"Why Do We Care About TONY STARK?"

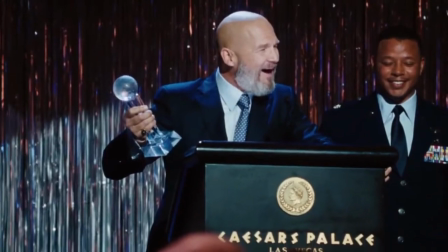The moment we move from the award show, with Obadiah having to take over the event, to meeting the movie star betting in a casino,
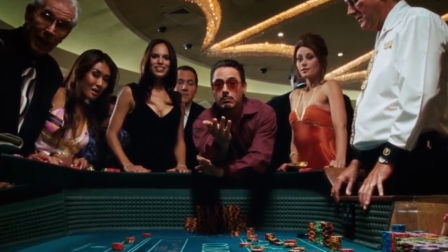ironically right when his partner was talking about how dedicated and hardworking the guy is.
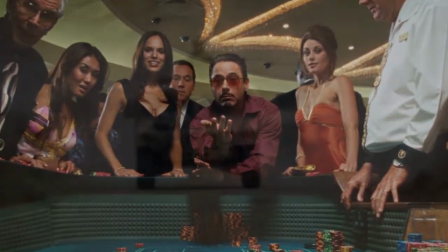So that's why,
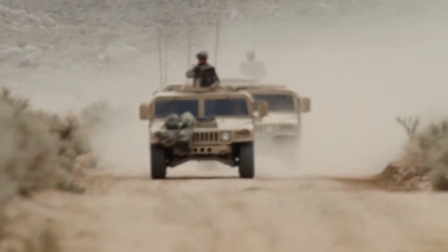in addition to the desert scene being more interesting as it brings evidence of the protagonist's characteristics through his actions,
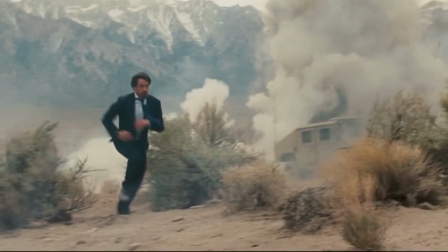it also plays a very important role in establishing the film's identity,
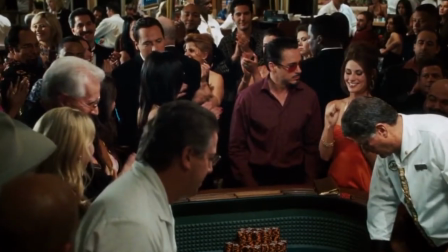as I mentioned before. Because it's obvious that seeing Tony in the casino is a complement of the award scene.
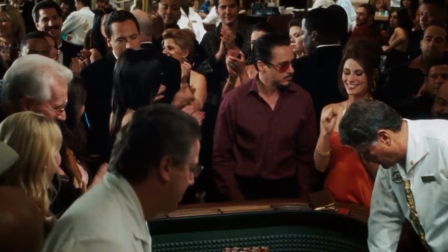But if it started there,
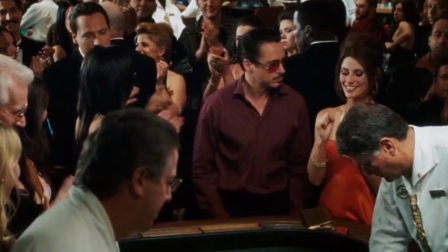we would already have the opening of the story asking the viewer to tolerate narrative crap in favor of an attempt to introduce the protagonist.
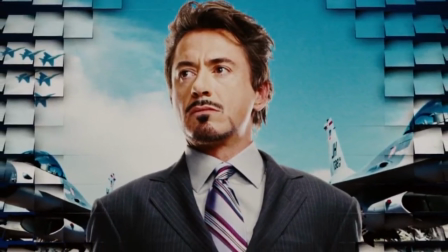Even if soon after he appears with all his charisma, practically making fun of all that silly ceremony,
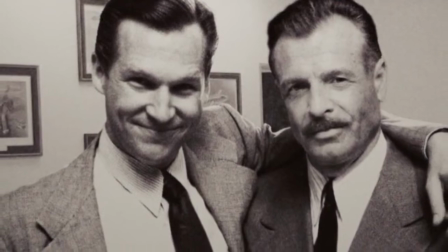we are still able to perceive part of the malice of the script that asks us earnestly to ignore the
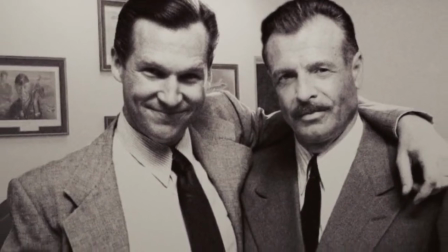fact that so much important information was given in the film through such an expository narration.
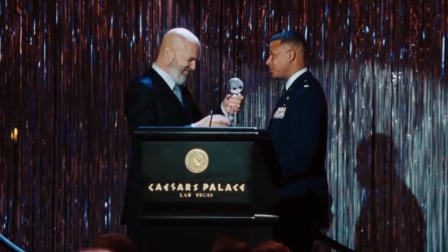And not only that, but one crucial element is also missing here: the moment of action.
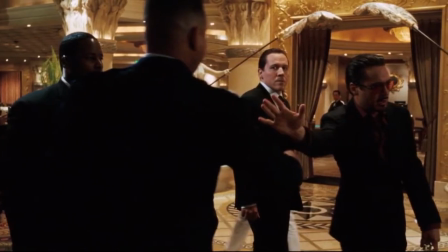Even in the casino and after it, we don't have a new action scene for many minutes into the movie,
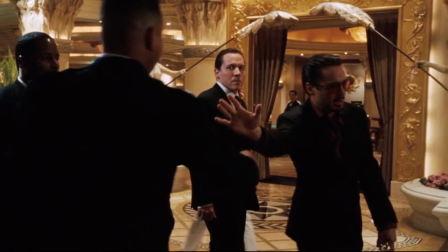and that would be a big problem for not being there at the beginning, because then you would hardly establish the kind of grip your movie wants to have.
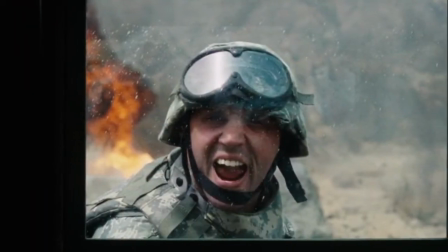Having this already in the desert scene, we open the door in the viewer's head to be aware of more shows of adrenaline like this to come,
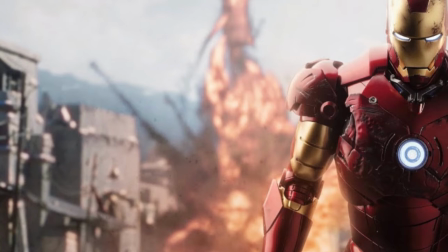because this movie is not a drama or a comedy about this billionaire's personal life,
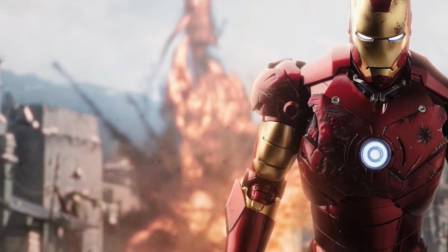at least not only that, but also the story of how he becomes a hero shooting down terrorists.
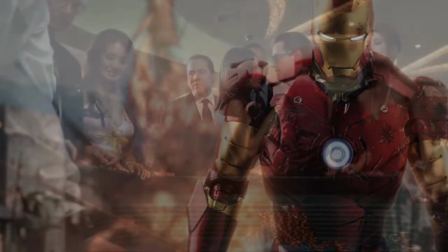But what about the rest of the beginning? The casino scene shows gambling, drinking, women,
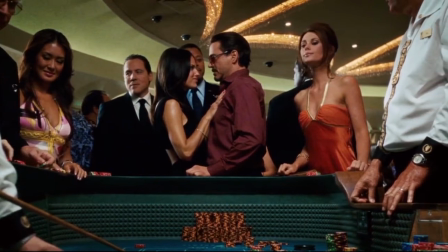and a total lack of commitment and seriousness from Tony about the embarrassment he left his supposed friend Roz.
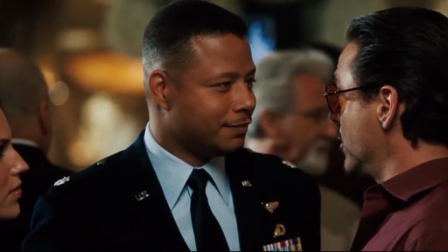On the one hand, the irony of this cut complements Tony's presentation very well,
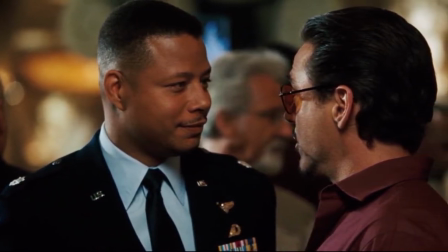which at this point is no longer an introduction but actually a reinforcement of everything we've seen so far.
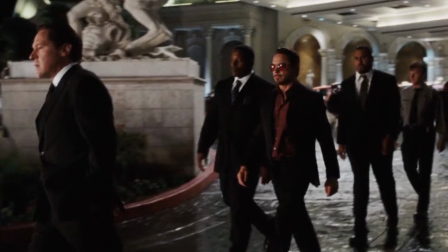And it kinda seems like the movie understands that, because just when the narrative flows starts to get very repetitive,
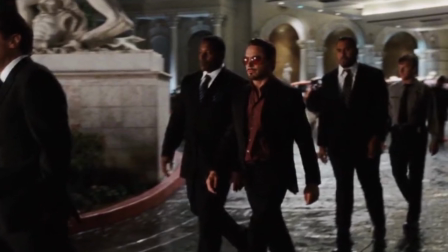we have some good new dialogue that allows us to permeate even more into this fantastic Stark character.
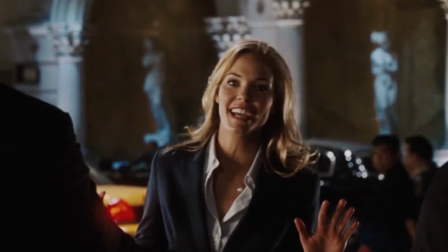Because the conversation with the reporter now presents us with Tony's view of his business and, in a very detailed way, some of his triggers.
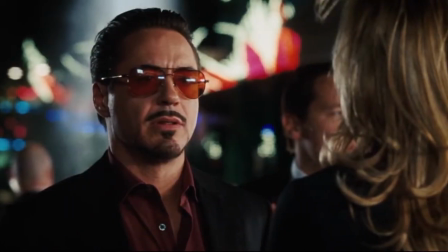He starts off by answering her questions in a very jocular way, just by flirting and playing every time he sees an opportunity.
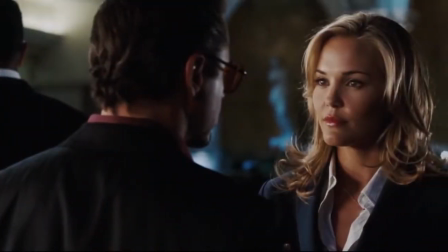But as the reporter remains steadfast in her political questions,
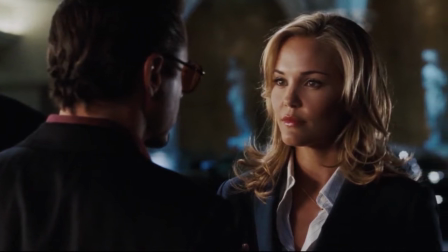he starts to take the conversation a little more seriously and gets even slightly irritated by her comments.
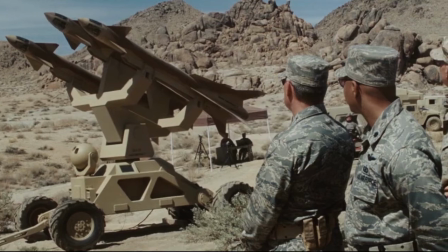Her goal is basically to get a reaction from him through the accusations for profit on the war, painting him kinda like a merchant of death.
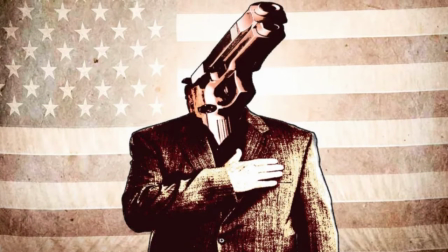In response, Tony explains his worldview in different ways, conveying the idea that weapons are necessary to keep the peace,
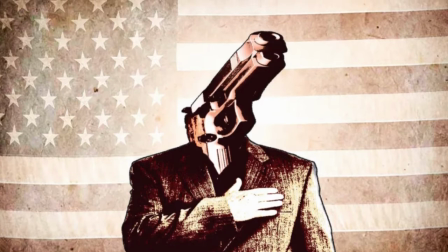and this is basically a philosophy that was taught to him through his father. And that's kinda where the reporter tries to corner him,
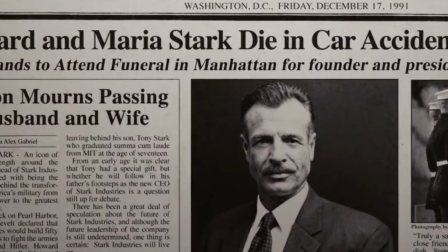because the question she brings is also about the fact that said weapons are sold to both sides.
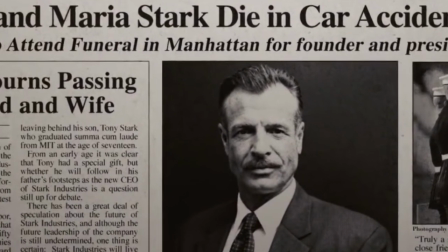And since this comment also refers to his father, it kinda sounded like an insult to Tony's old man.
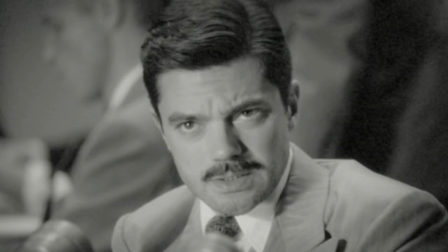And since our protagonist kinda have his father as a role model, then ultimately it feels like an insult to his morality.
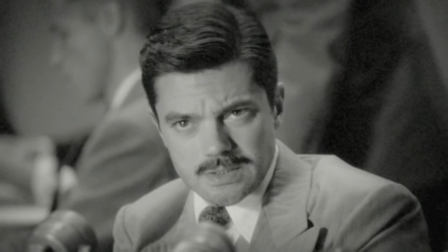From that point on, Stark kinda stops to have the fun that he was having before and starts to talking
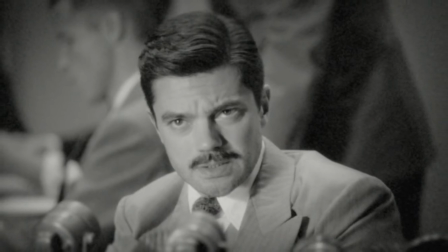more seriously about how all of his philanthropic projects are also financed by his military ones,
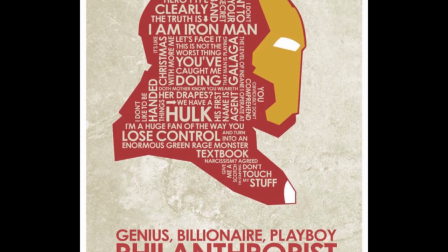including development in medicine and agriculture. And it's at this point that the argument ends, because without answer,
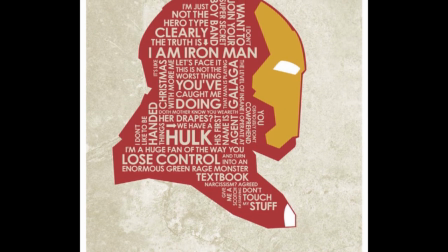the last try of the reporter is only to ask if he ever lost some sleep due to his actions, to which he,
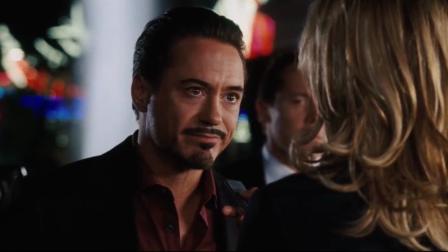realizing that he has won the argument, goes back to the flirtation, answers simply, "I would be prepared to lose some with you."
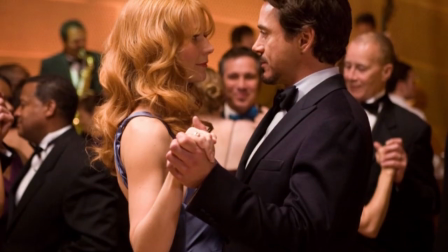And I gotta say, Tony's every dialogue is like a dance step. It's unpredictable, fluid, intelligent.